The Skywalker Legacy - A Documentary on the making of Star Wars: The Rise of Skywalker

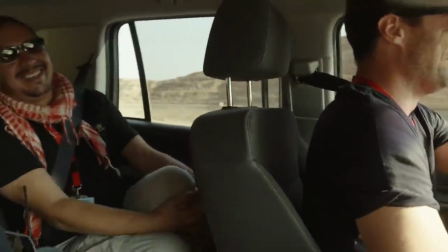8756s
Putting up out here for 2 weeks. We're ready for main unit. Come on, main unit, bring it on.
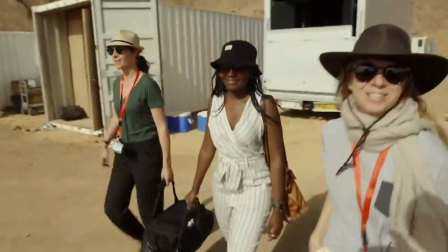8766s
In Jordan!
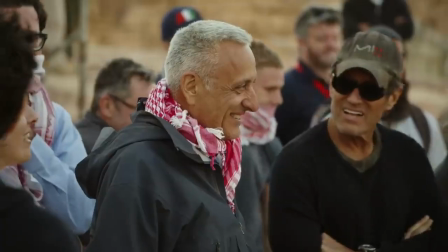8772s
If you look around, the insanity of what's been done here to provide us the ability to shoot 3-4 units at the same time,
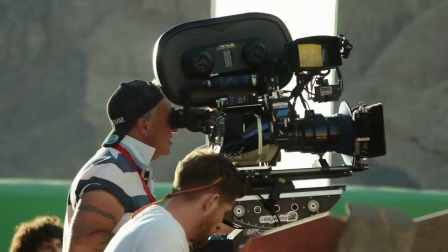8778s
main unit, second unit, aero unit, visual effects unit, has been phenomenal. They've never had anything as big as us here, and they've met that challenge full on.
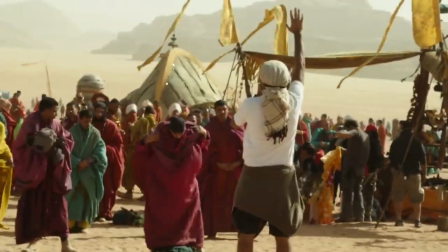8787s
Nothing is impossible. And 3, 2, 1, action!
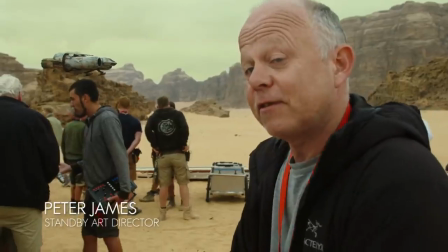8799s
This is Utch's freighter. It's a bit of a visual effects reference. I'm using this as a foreground model.
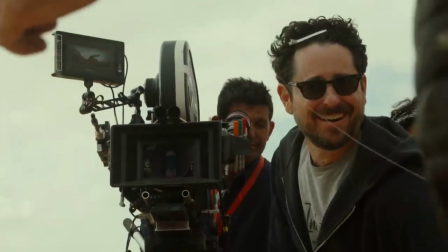8804s
Put the camera at a certain distance from it, and hopefully it will look like it's sitting on the rock.
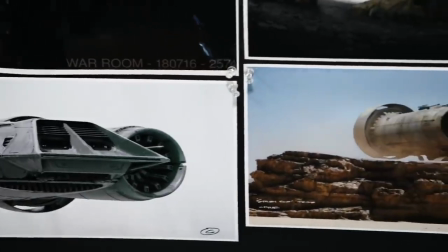8810s We cannot possibly fly in that old wreck.
Ochiapisun's ship is, of course, something that Rey first saw in Episode 7.
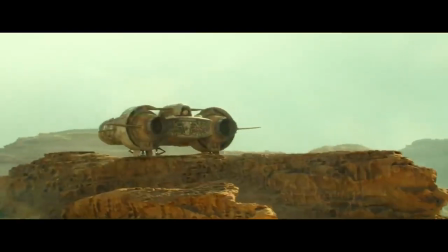8820s
Although at the time we didn't realize that it was Ochiapisun's ship.
I've seen that ship before.
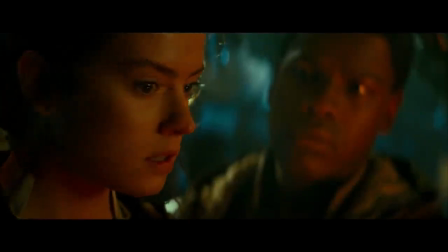8829s My parents left. They were on that ship.
Ochi was a Jedi hunter who was loyal to the Emperor ever since the days of the Empire.
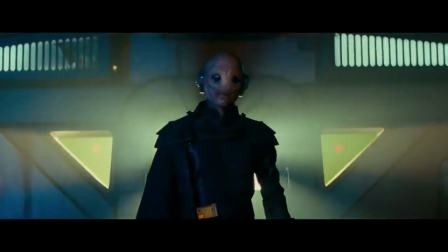8838s
He's an evil character who essentially functions as the assassin.
He was going to Exegol with Ochi of Bastoon.
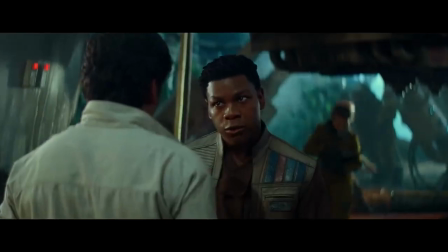8844s Why was Ochi going there? To bring a little girl he was supposed to take from Jakku to the Emperor.
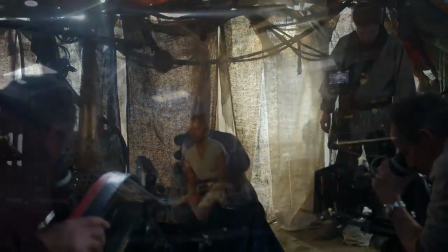8849s
And so in the course of the film, Rey ends up aboard the very ship where her parents were killed.
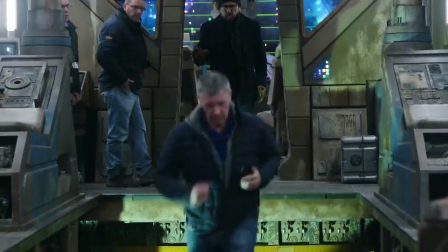8856s
We've been talking about how to make it feel like it's 30 years of abandonment.
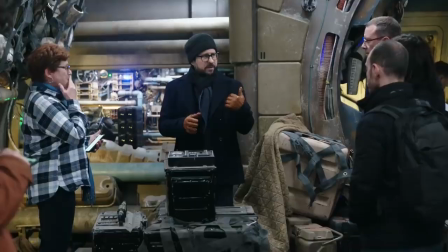8860s
I would do a pass where we lose as much of the Imperial stuff and just put in just weapons and that kind of stuff.
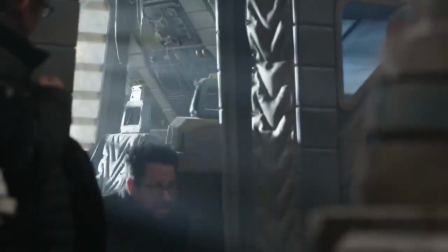8866s
And the idea being that it's of the era of the Falcon, so it's got a very, very retro feel to it,
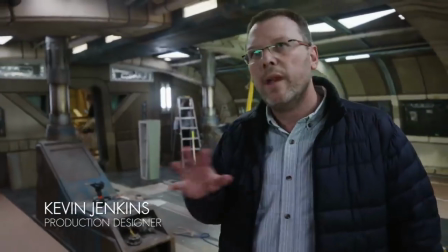8871s
but I was very deliberately wanting to make sure that you never thought you were in the Falcon. This is great.
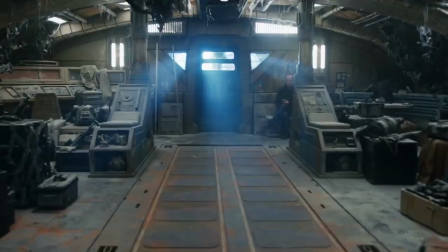8876s
So I was looking at a lot of the original Eagle Lander from NASA, and I found this lovely picture that had yellows and teals,
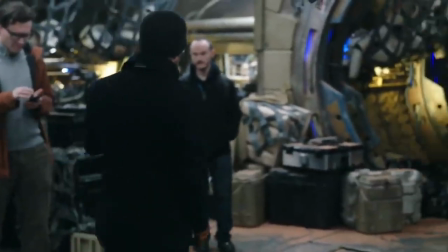8883s
strange colours from the kitchen in my house in 1975, from where my mum was cooking.
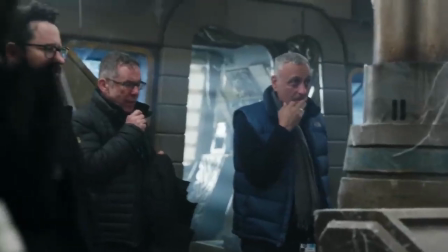8888s
Watch out for the ramp opening.
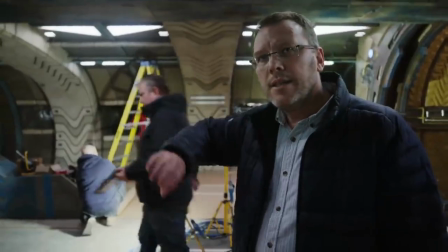8890s
Our heroes will come in, Poe will sit in the front, and as he turns everything on, the louvers will open up and the light will flood into the ship.
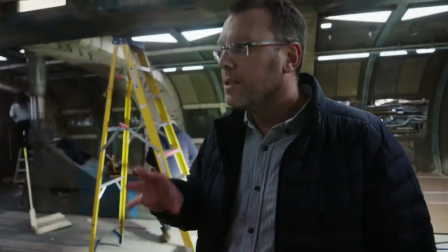8898s
We'll very clearly be a very Star Wars ship, but hopefully look very new to everybody.
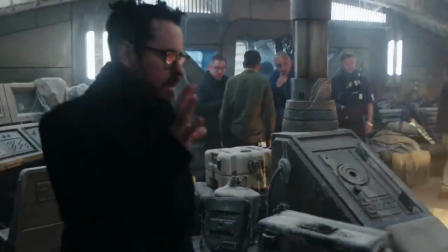8902s
Track 3 to 1.
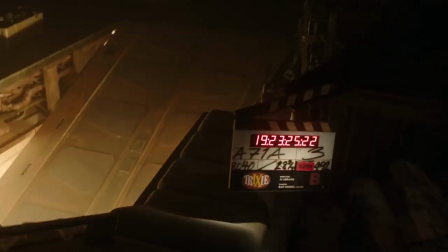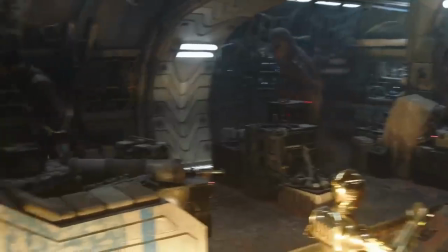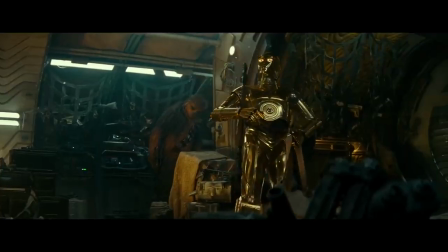8917s
Beam up. And so 3, 2, 1, action. Ochi's ship hasn't been turned on in 30 years. The source for that was a late 60s Camaro.
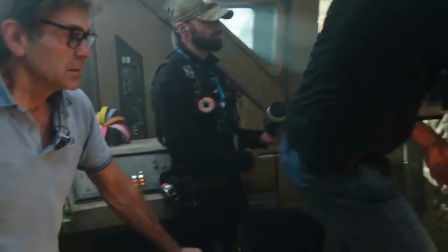8927s
Cut, beautiful, playback. Yeah. That was great, I thought.
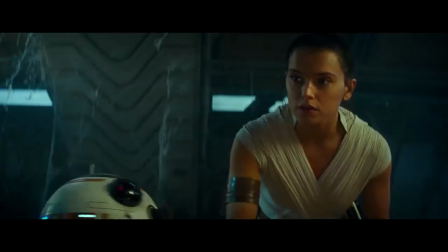8934s Hello, hello. Hello? No, no, thank you. Looks like someone treated him badly.
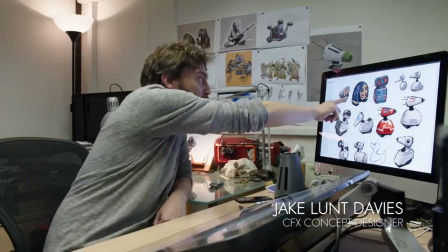8942s It's all right. You're with us now.
JJ loved this idea of a wheel, and he loved this shape, this pointy shape.
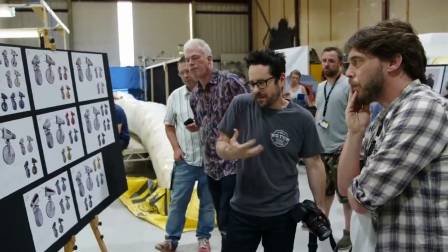8950s
It's a simple, simple shape. Obviously, it needs to have a color, and that'll be a lot of it.
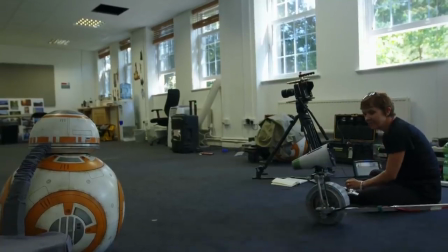8955s
Always about simple silhouettes. That's what works beautifully in Star Wars. As much as BB-8, you can distill down to a hemisphere and a sphere.
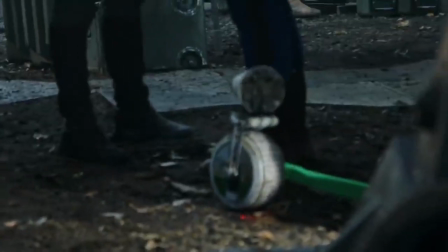8962s
This droid can be distilled down to a triangle and a circle.
Wait, what, con face?
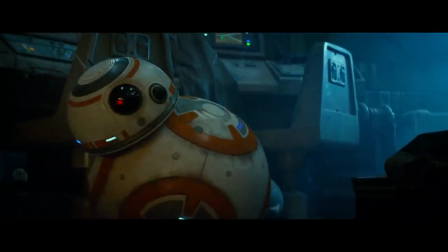8968s Dio.
The scene on Ochi's freighter where BB-8 finds Dio and brings him back to functionality.
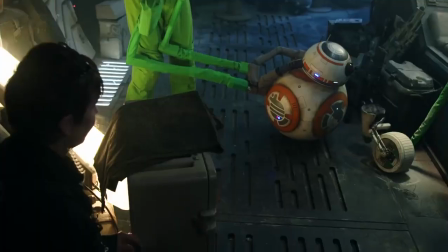8976s
It was quite challenging as well because it was just pure puppetry, because it was just we had to get in there and hit the marks and introduce this new character into Star Wars.
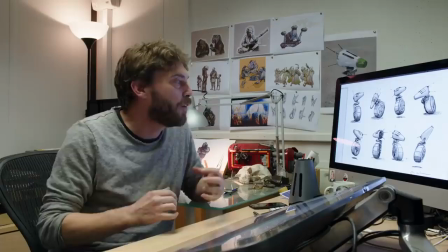8988s
Like a duckling, he sort of latches onto the first sort of thing he sees. He's a very sort of fun, constantly moving, inquisitive child.
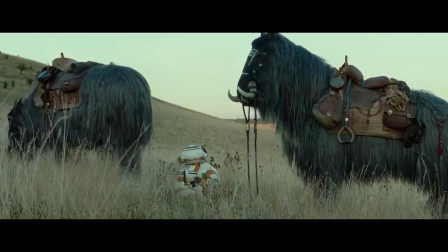8997s
It's more of a child than BB-8.
Hello. No, thank you.
We started some Dio sound design for his vocals.